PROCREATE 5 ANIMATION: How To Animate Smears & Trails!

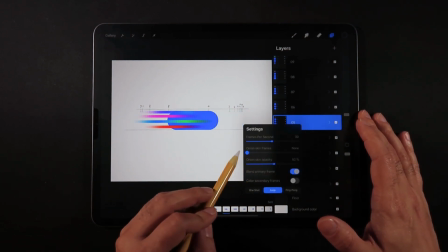So for that, you can always use onion skin and you can just work bit by bit,
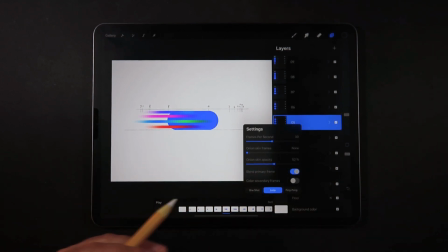just keyframe by keyframe and keep checking the trail animation they're creating just make sure that it's not as long as frame zero so it's probably going to give a bit of a strange visual if your trail
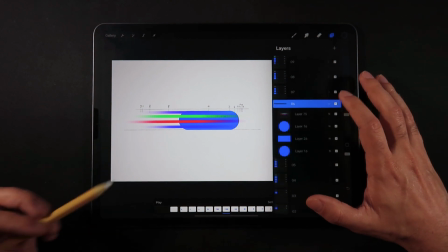right from the beginning is super super long so moving on to the next keyframe so the lines are definitely longer and this is something that i kept testing
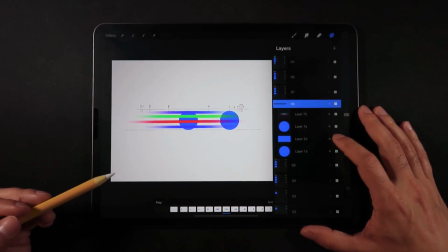and playing and playing the animation over and over and once again the rectangle and basically i just made a copy of this first circle to
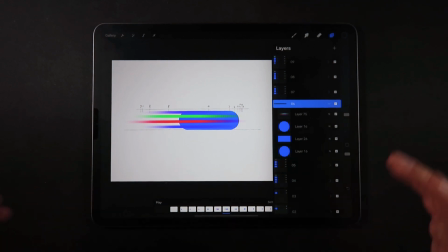be the one at the back so the both circles are the same size that is of course if you want your trail to be uniform otherwise you may you may
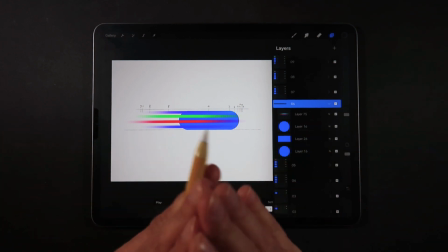want your trail to be kind of like a comet trail where it kind of tapers out at the at the end you may
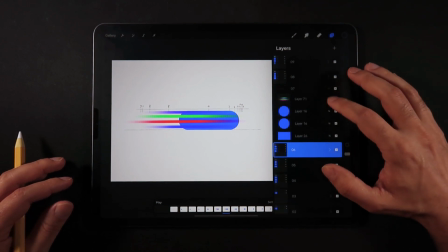actually want that so it kind of looks more of a cone then next keyframe frame keyframe seven here the trail started to actually
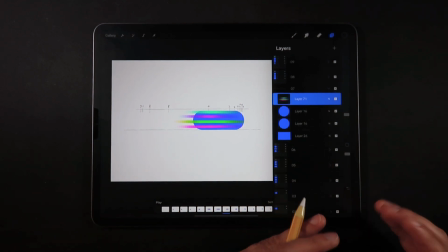shrink back because we're getting close to the breaking point or the easing in of this animation where it's going to stop.
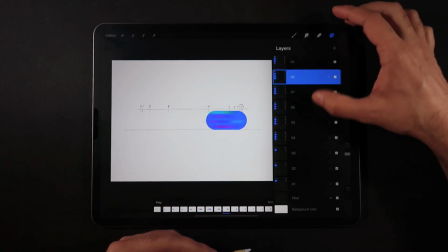So again, I started to also shrink the motion lines, frame eight, then keyframe nine, 10, 11.
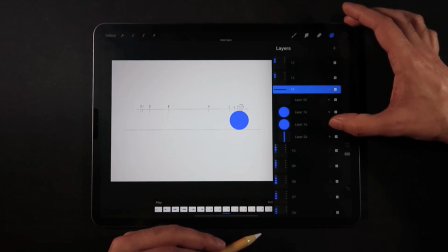And by this point, we barely have a difference between the two circles.
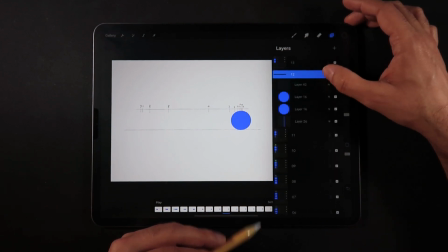And then I believe that by frame 12, I have probably one of the last frames, which is circles.
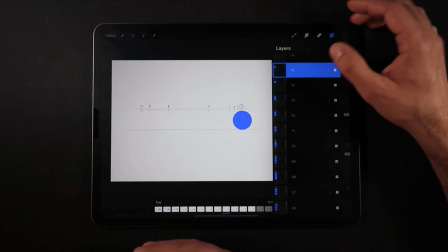13 is the last one and then 14 15 there are only those
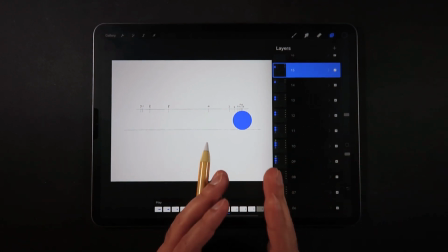very very slow keyframes where the difference is really really small once again
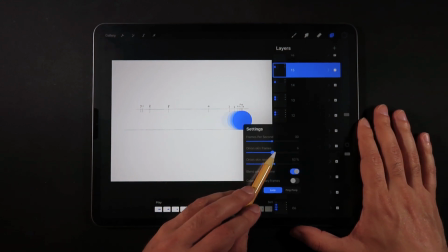i go into settings here and turn on turn on onion skin as you can see
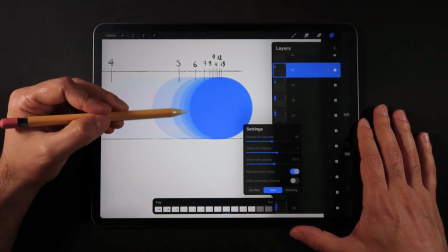by using just these slight slight increments between keyframes at the very end
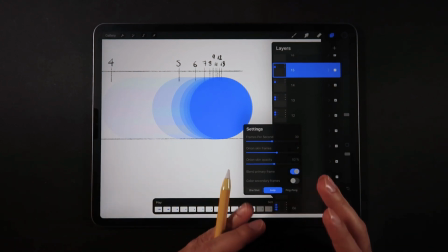creates this really nice uh stopping point for the circle so it's all of course based on what kind of animation you want to give
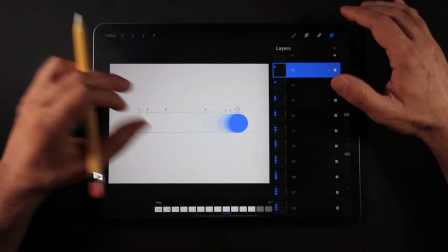what kind of a feeling and mood you want to convey with your animation here in this example i just wanted to create something that definitely was dynamic but it
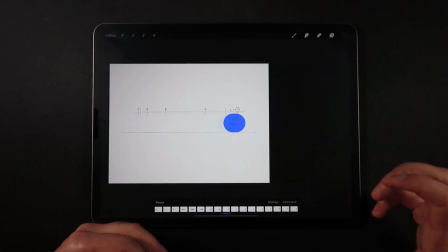had a good kind of smoothness applied to the animation so
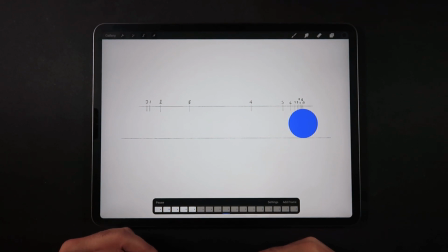this is our test now without really like a lot of finishing touches on the background but just showing you the trail motion some of these secondary lines that i've added with motion blur as well just to show another step in the process
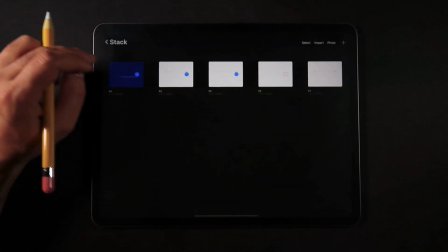and now finally i believe this is the final result so here on our background layer i'm just going to
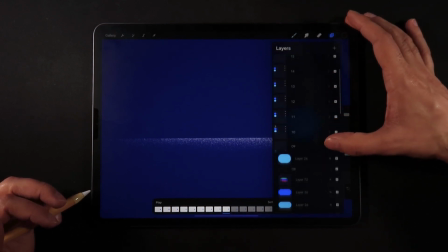close all the keyframes that i have here i was just doing a few more tweaks so just closing everything
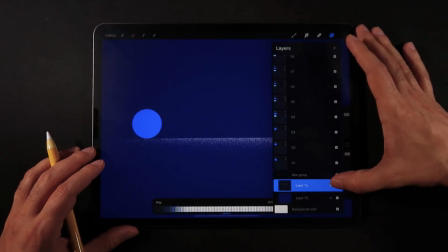on our background i just have the ground floor is now
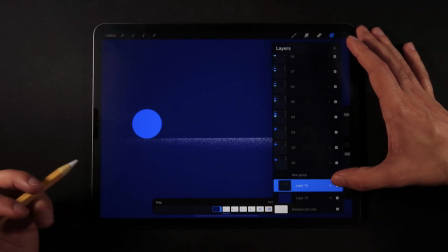just an artistic kind of texture and i have a blue background,
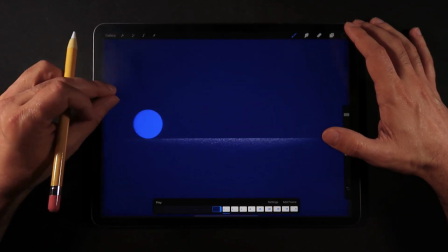just to give a little bit more contrast to the animation instead of just a white background.
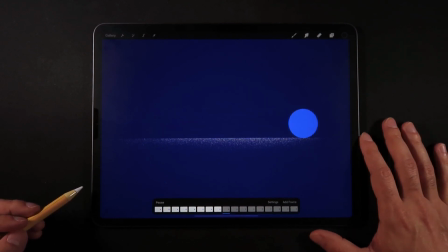And out playing, you see something like this. I believe that this is now running at 24 frames per second.
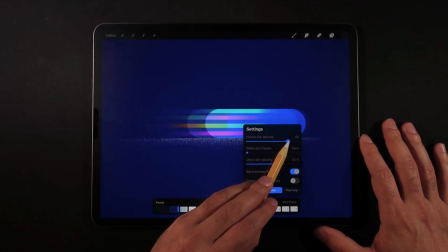But if I really wanted to add like more punch to it, even doing 48 frames per second,
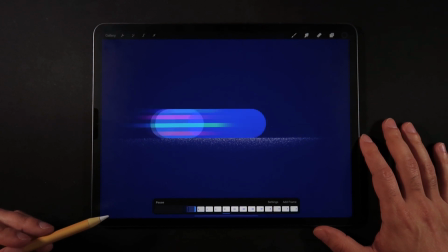I can show you like how dynamic and how fast this animation can be.
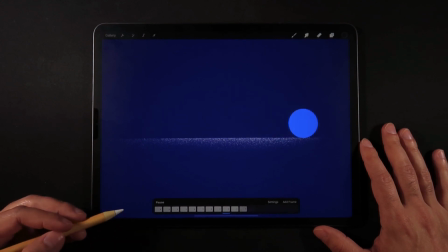So you can do it this way, you may also want to remove some keyframes, but still keep your animation at 24 or even 12. And it's just going to feel a little bit more stepped throughout the keyframes.
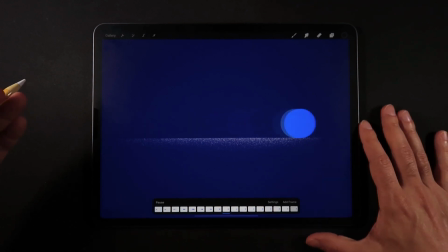And this may be the artistic style that you actually want your animation. I also think it's really nice once we see things that actually look kind of like a stop motion effect.
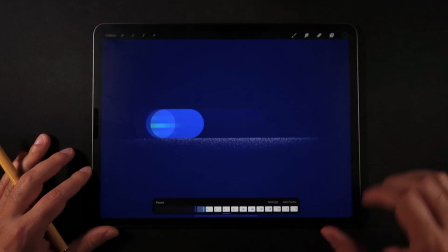But here, once again, I just want to show you how we can create something really dynamic, fast,
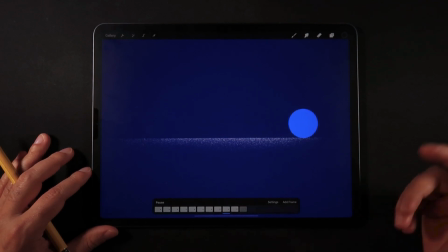and that has a really good um quality to the keyframes both at the stopping point and at the beginning